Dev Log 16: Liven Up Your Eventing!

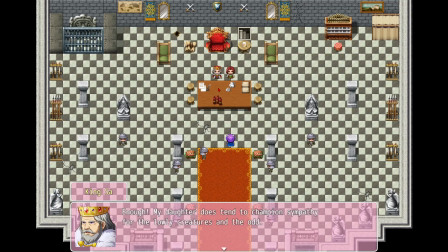Stomping, more things, business, movement, visuals, good to have. Character reactions, opinions, the things that are happening. She didn't even say anything, she just made a face, closed her eyes, right?
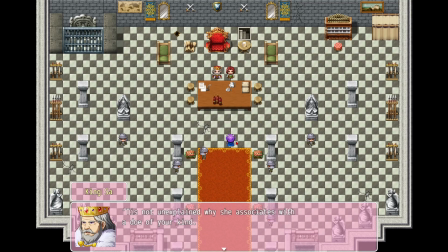Like, so many times I see the ... used in RPG Maker games, and it's just like, it's like overused and filler and stuff. I kind of hate using it too, to be honest, but I think when it comes to visual storytelling, and since I was going for this kind of anime feeling, I was kind of like, I guess that's fine.
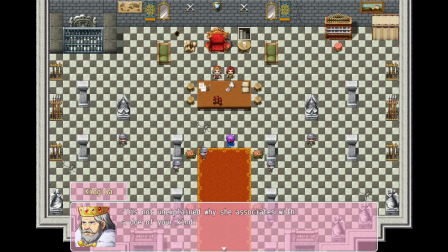Let's use the ... But, she's holding her tongue as she's being kind of insulted. And, you got kind of these, this is writing, again, that I'm kind of going back and forth with, talking about eventing and talking about writing.
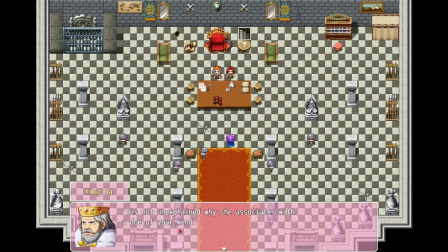Like, obviously, this king is trying to be respectful, but his wording is not particularly, it's kind of backhand compliments here.
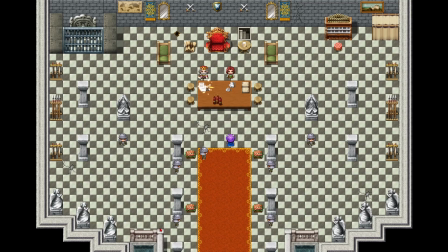He's still showing that he's not particularly a good guy. A silly little animation to show him picking something up. Throws it to her, and she picks it up. Just more trying to arrange things in a visual way,
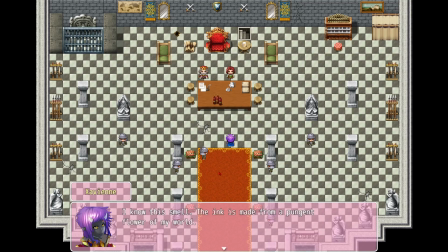and not just talk window, right? Like, have these little things to happen that are visual.
I know the smell of the ink is made from a pungent flower, my world.
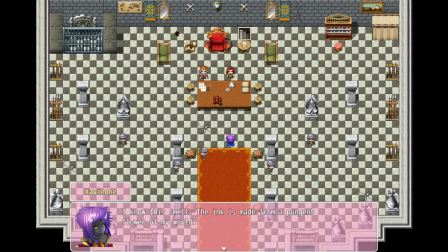Kind of trying to connect the dots here on her and the other Oni, slip in her background and stuff eventually. And
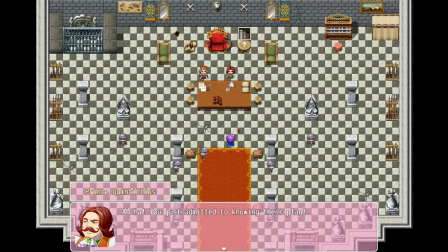we don't need to read this whole letter, right? Like, so I just skipped over it and summarized it. Him doing more where he's just like a jerk, and I think she can't read.
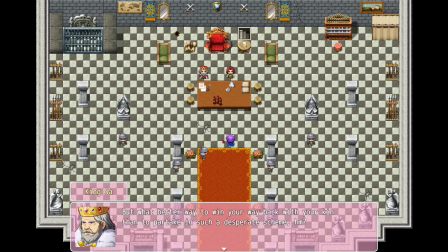Kind of more establishing the kind of world that they live in, that the Oni are second-class citizens or not even citizens at all. Throws the letter aside, jumps forward, sound effect, more visual things.
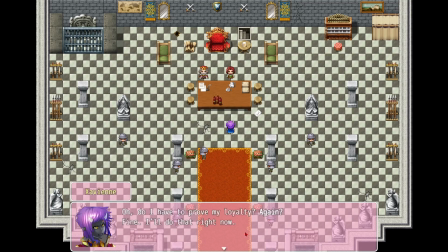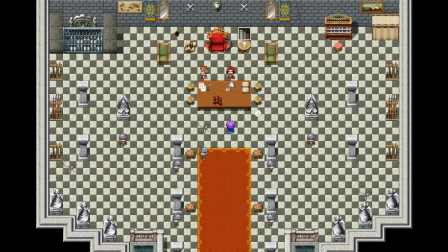And this is a long pause, but hopefully people are paying attention to see all this little things happening.
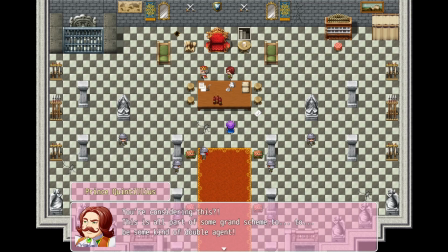Him doing the triple take. King, as the king turns to a side to think about stuff. Backstep, exclamation point.
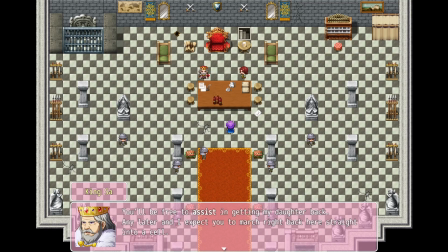And more like drama here where the king is like, I guess showing his hand that he does believe that she's not involved, but still is like, I have to, you know, I don't fully trust you,
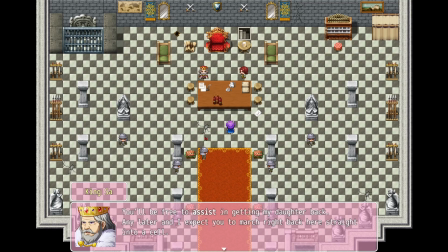and I have to make a martyr of someone, or not a martyr, but a example of somebody if this doesn't go well, you know. It's just using the stupid speech bubbles. Like, speech bubbles are like free in RPG Maker.
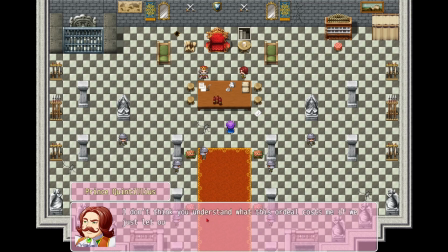I don't, like, they're not amazing, but they're something. You can use those in place of, you know, not having facial changes for characters.
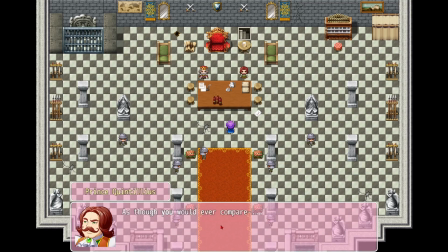You know, there's some implications there. I'm kind of skipping through the dialogue a little too fast. I'm sorry, I'm trying to make sure the video is short.
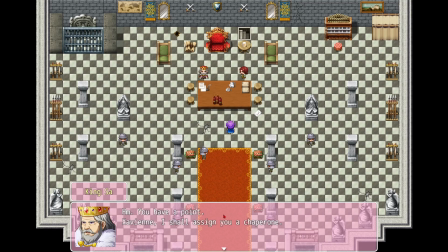So the whole exchange there was kind of leading to this part where this little reveal happens.
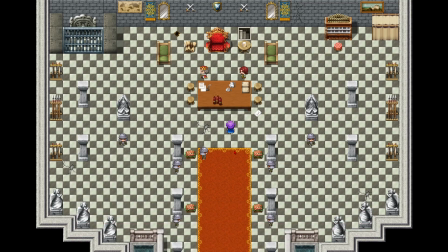It's just, I don't know, kind of goofy.